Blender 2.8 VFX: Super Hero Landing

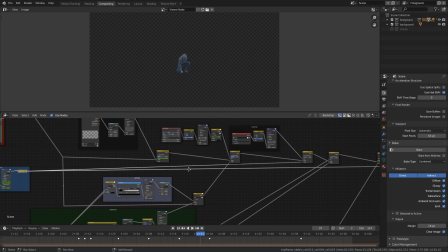And then I already, at this point, I already have my 3D elements
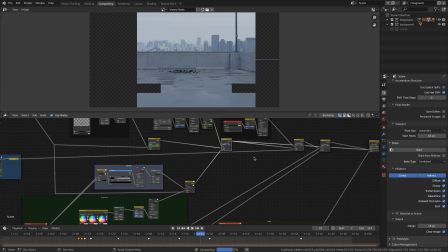combined, and now it's just time to add in the rotoscope. So maybe this part could have been, probably could have moved this in my
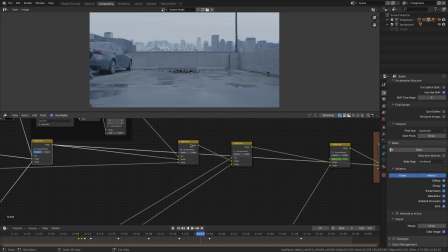comp, but let's see, if we just added that in using a simple alpha over. And then I created a mask here for the hole.
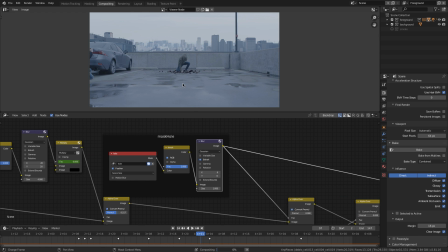It's just a simple mask where anything, if my body, for whatever reason,
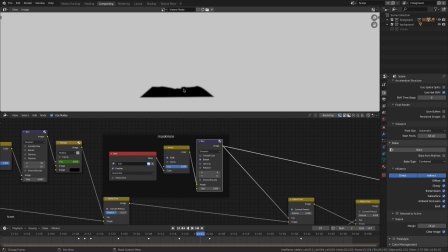if a hand or a knee went outside that mask, it would just get swallowed up to make it look like I'm actually penetrating the ground.
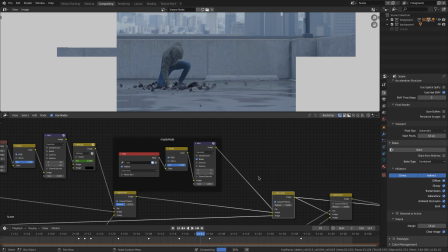So that was something really important, just to help a little bit with the integration.
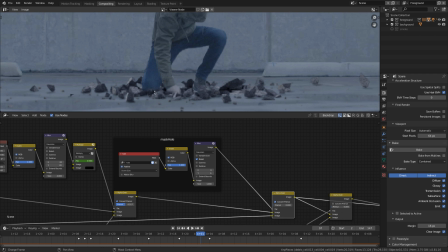And you can see what it's doing there. It's just kind of chopping off a little. But it still isn't great. There's not rocks that are in front, that are obviously in front. So to get that, what I did was I utilized Cryptomatte,
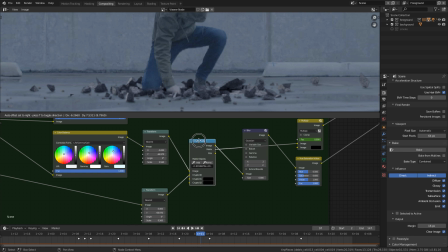which is this awesome node right here that Tangent Animations added to Blender.
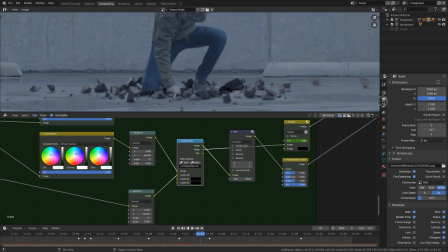And you can add Cryptomatte when you, at render time, just select object, how many levels you want.
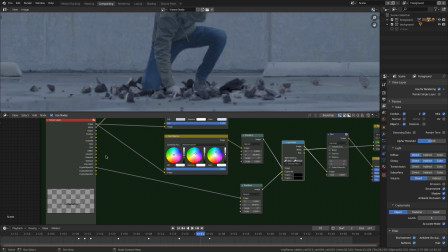And then what you can do with that is on your render layer, take the Cryptomatte output into the Cryptomatte node,
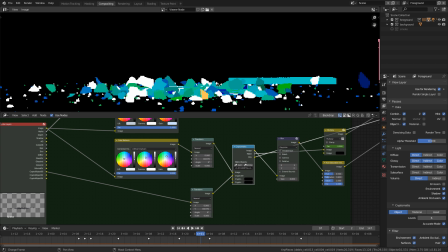and it allows you to actually pick, based off of color, using this little eyedropper,
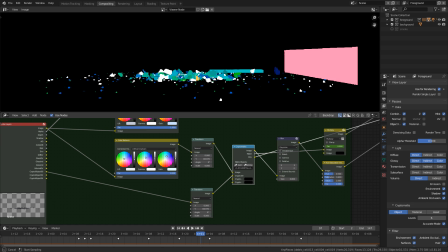you can pick which objects in your scene you want to create a matte out of. And I did that to the foreground rocks.
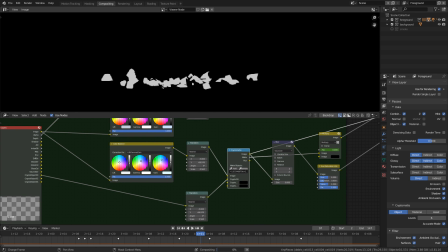It gave me this matte right here, and this image of rocks that I was then able to put over top of
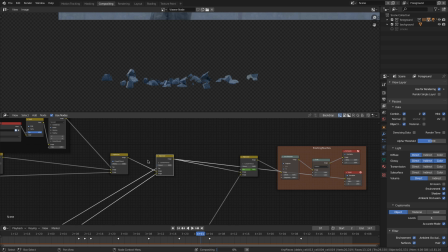my composition here, so that I have foreground rocks in over top.
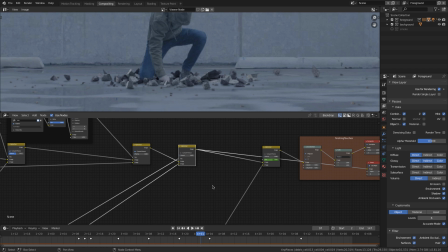Otherwise, I'd have to do a lot of rotoscoping or use an older way of creating a matte out of my 3D objects, and it just made it so much easier to use. So you can see the before and after. Before the Cryptomatte, not very good integration. After the Cryptomatte,
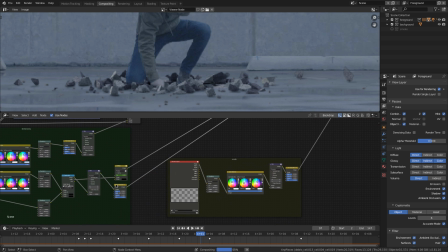integration pro. I also did a little bit of a hue shift down here, just to give some variation to the rocks as well.
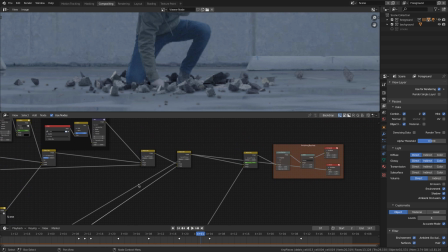So that was another thing about Cryptomatte. I was able to add some more variation to my render in comp.
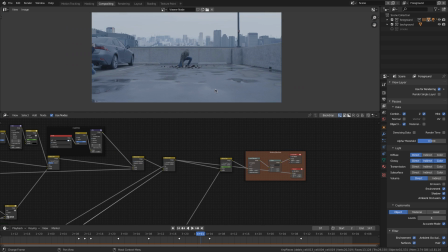So super useful, using the Cryptomatte and that mask to give all the integration I needed there.
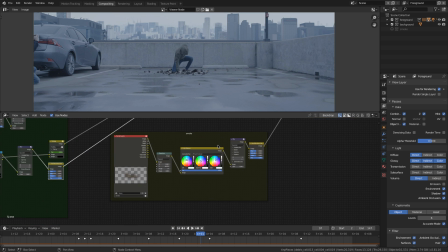And then down here I have my smoke render layer.
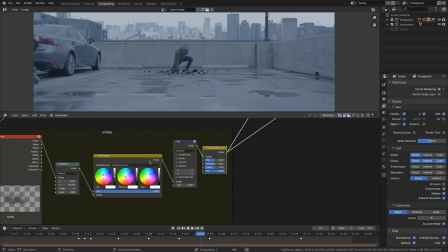This is nothing fancy, just a really low resolution smoke with a little bit of color added into it,
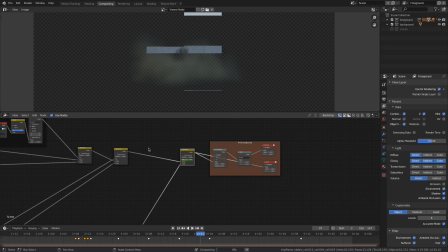and then just added to my scene using an alpha over node, and then mixed it in really to taste to get the look I wanted.
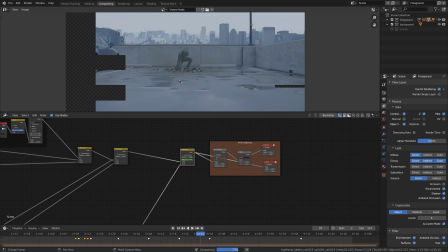And that really was kind of the missing element to help the 3D elements really tie into the whole scene.
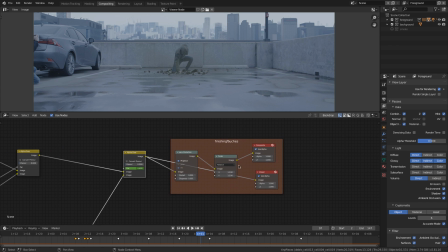And then I have this little box here for finishing touches. I was able to crop it in. I did a little bit of lens distortion to kind of make the elements all feel like they're tied in with the video a little bit more. And there we go, crop out my Instagram photographer there.
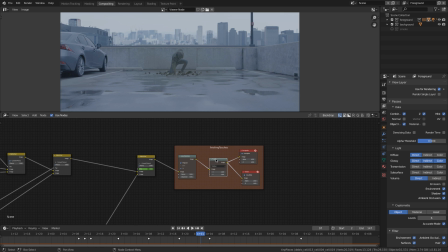And then this would be where you do some color correction as well, but I didn't do that at this point.
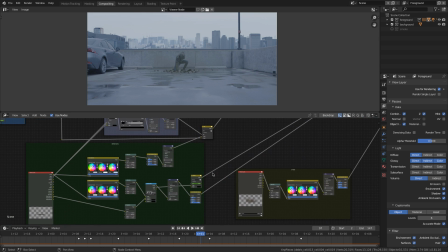So that's it. It kind of looks like a lot, but really if you break it down piece by piece, it's not that difficult.
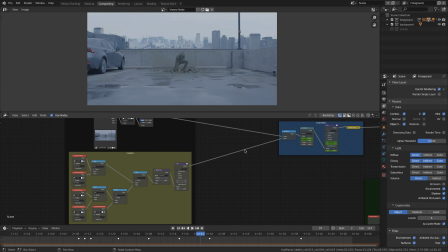The hardest part, of course, was the rotoscope, getting the rotoscope right, isolating those layers, and then of course the clean plate.
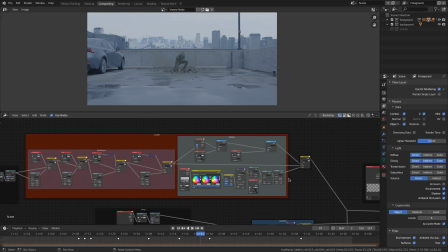I probably spent more time on the clean plate than the 3D elements and the actual compositing.
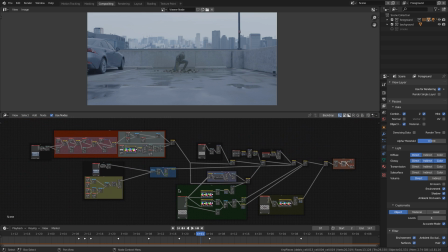So yeah, that's my setup, and you know, I don't know if this was useful. I guess you guys will let me know if you enjoy these type of videos. You know, if you do, leave a thumbs up. If you don't, you know, go watch a video you do love and be nice.
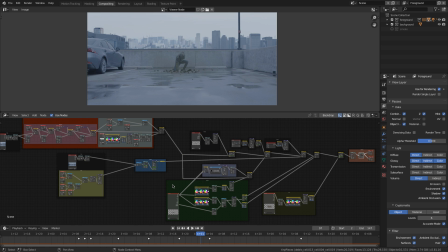Now, you can certainly let me know if you like these sort of overview videos. I'll certainly make more of them. I know it's been a while for a video for me.